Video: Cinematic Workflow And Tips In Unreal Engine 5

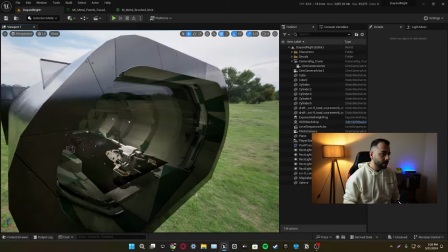I'm using this glass cube in here, make it look glass.
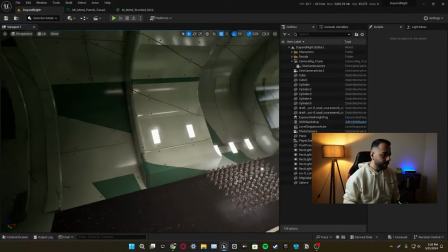It's look glassy from this side. So what we have in the scene as light.
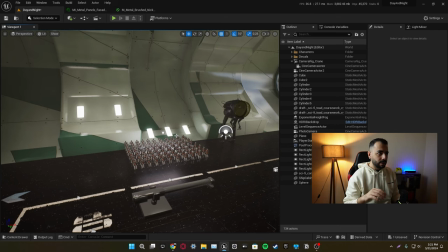Light is one of the most important things that you can make some tricks.
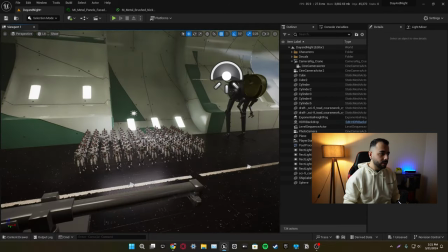Even if they're not real, you still can use it. For example, there's a direct light in here.
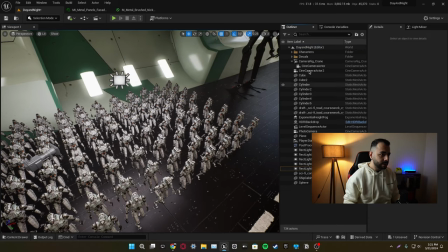Upside of the robots. And what it does, let me show you when I come to the in a camera actor.
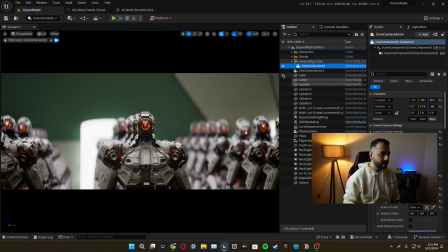Actually, let's go it. Okay, as you can see, they're looking shiny, because the metallic and roughness values are higher than normal because they're robots.
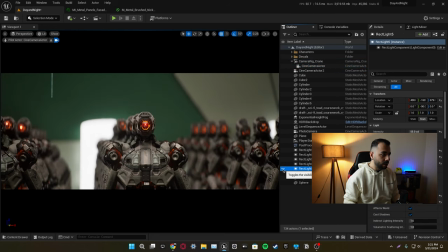So I just placed a rectangle light in here. When I close this, whole scene getting changed, as you can see.
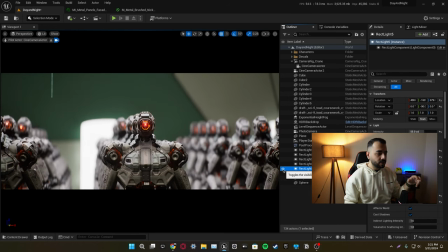is just one rectangular light is just changing a lot of the mood of the scene. That's why I like to use it a lot.
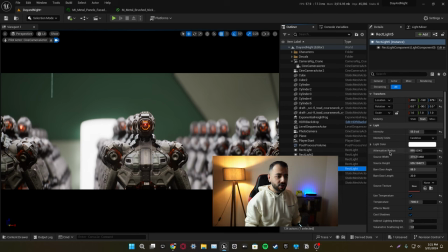I'm just using a high intensity, and I'm just I just changed attention radius, source width, and height, because when light's source is getting bigger, stuff you're getting more softer lights. This is how kind of basic lighting works. And if your light source is smaller, your shadows getting sharper and your light bounds getting sharper too.
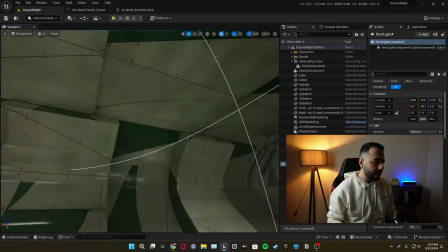There is some rectangular lights. I just placed them here and here.
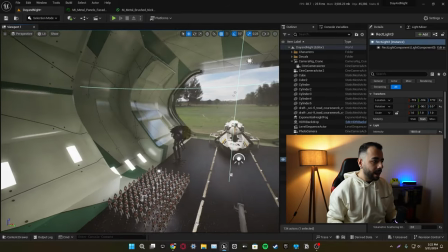I just got four in the scene right now. And those are helping me to lightening up the scene.
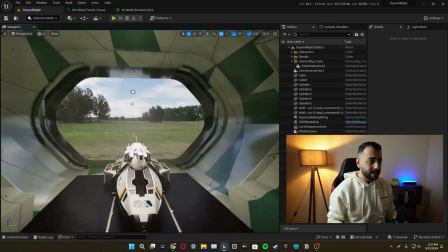Without them, just HDRI, it's still okay, but this is mostly a closed scene.
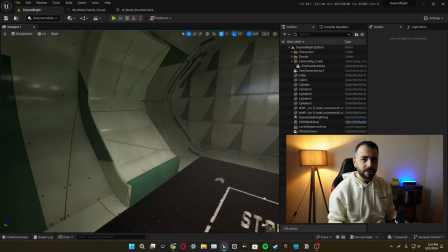So we have to use fake lights some.
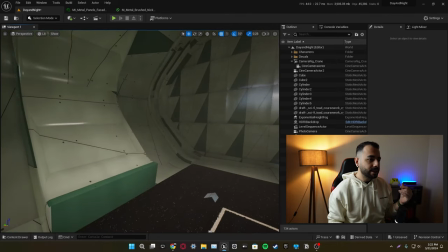Because fake lights helping a lot to get that crispy real life lightning effect.
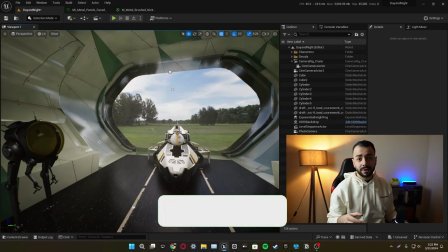So most of the scene that you saw in the internet, they probably has some fake lights,
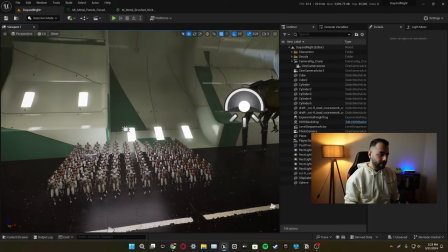and I think you should use it too. What we have else in the scene, we have post-process, we have HDR backdrop.
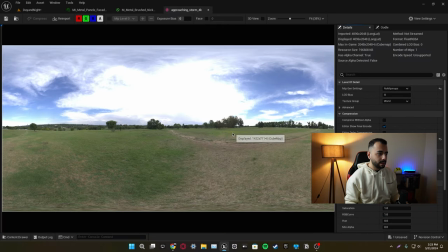By the way, I'm just using this basic HDR backdrop, it's 4K,
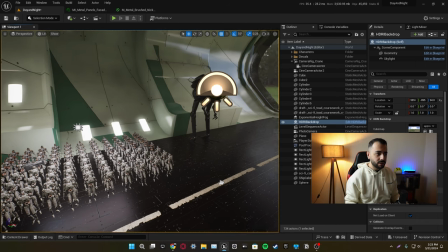and I'm just using camera projection to more accurate light setup,
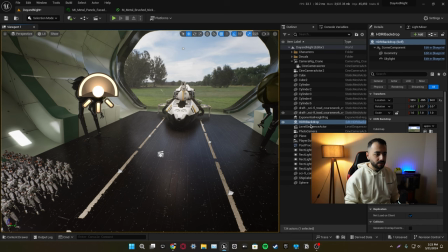and just environment doom, it's just a basic HDR backdrop.
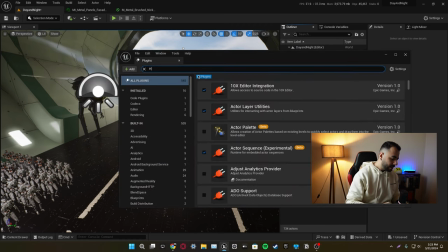How you can enable it? Go to edit, plugins, and type HDR backdrop, and you should enable this plugin from here.
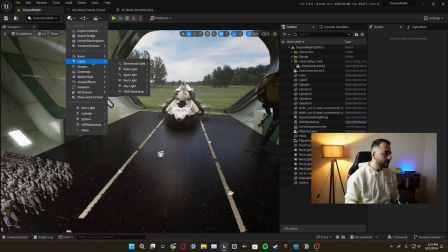After that, you can come here and click lights, and you can add HDR backdrop.
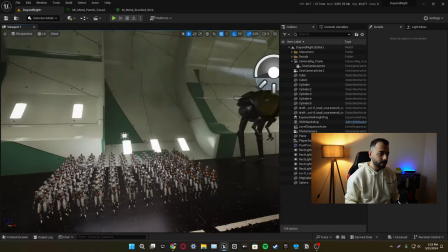That way you can use HDRIs as a light source. And finally, we have post-process volume. Hardware ray tracing is open right now.
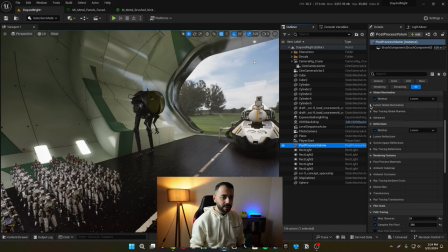For this, I'm using Lumen as a global illumination method. And I'm also seeing details here. I just maximize their values and also Lumen reflections.
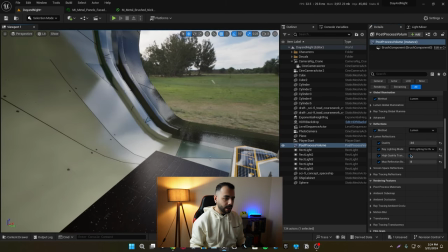By the way, I'm using heat lighting for reflection.
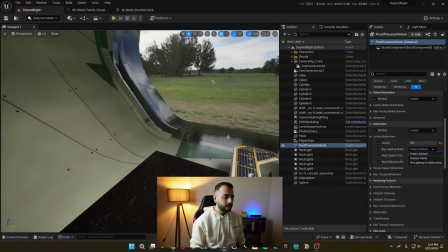If you use Project Default, it's just not giving the best results for reflections, I believe.
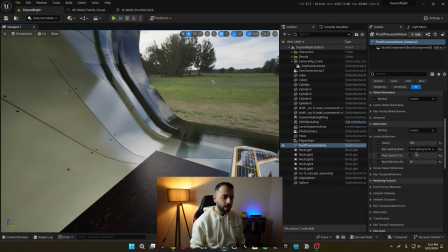It's just more performance consuming, but I always prefer to use heat lighting for reflections.
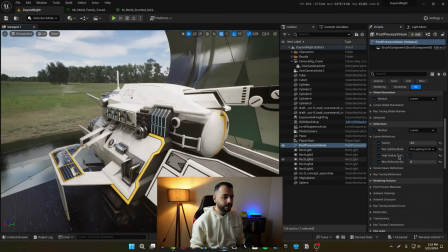And also high transculency, this is great for glassy materials in the scene.
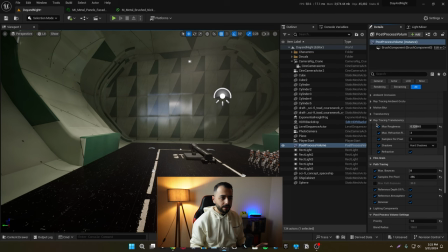Also, there's a one other thing that ray tracing transculency, you can use it.
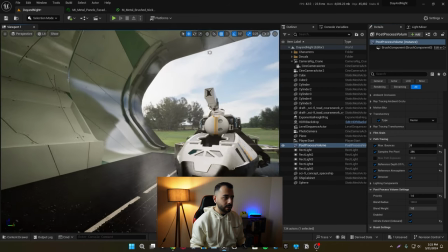And in the transculency tab, there's a ray tracing and raster. Those are two different transculency styles.
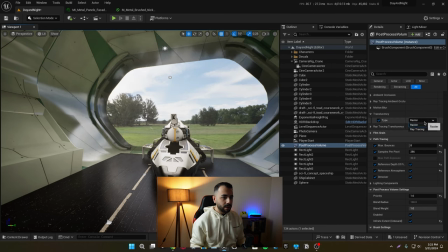Ray tracing giving the best results. I believe that's why I'm using ray tracing.
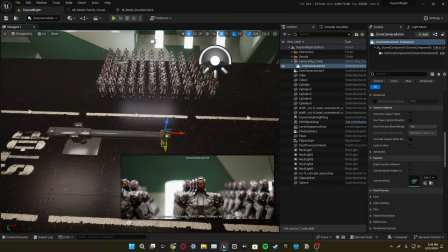I have just one camera in here on the camera rig crane. Some of people doesn't like to use camera rig crane because they're thinking I just can edit the transform of the camera in the sequencer, which is fine.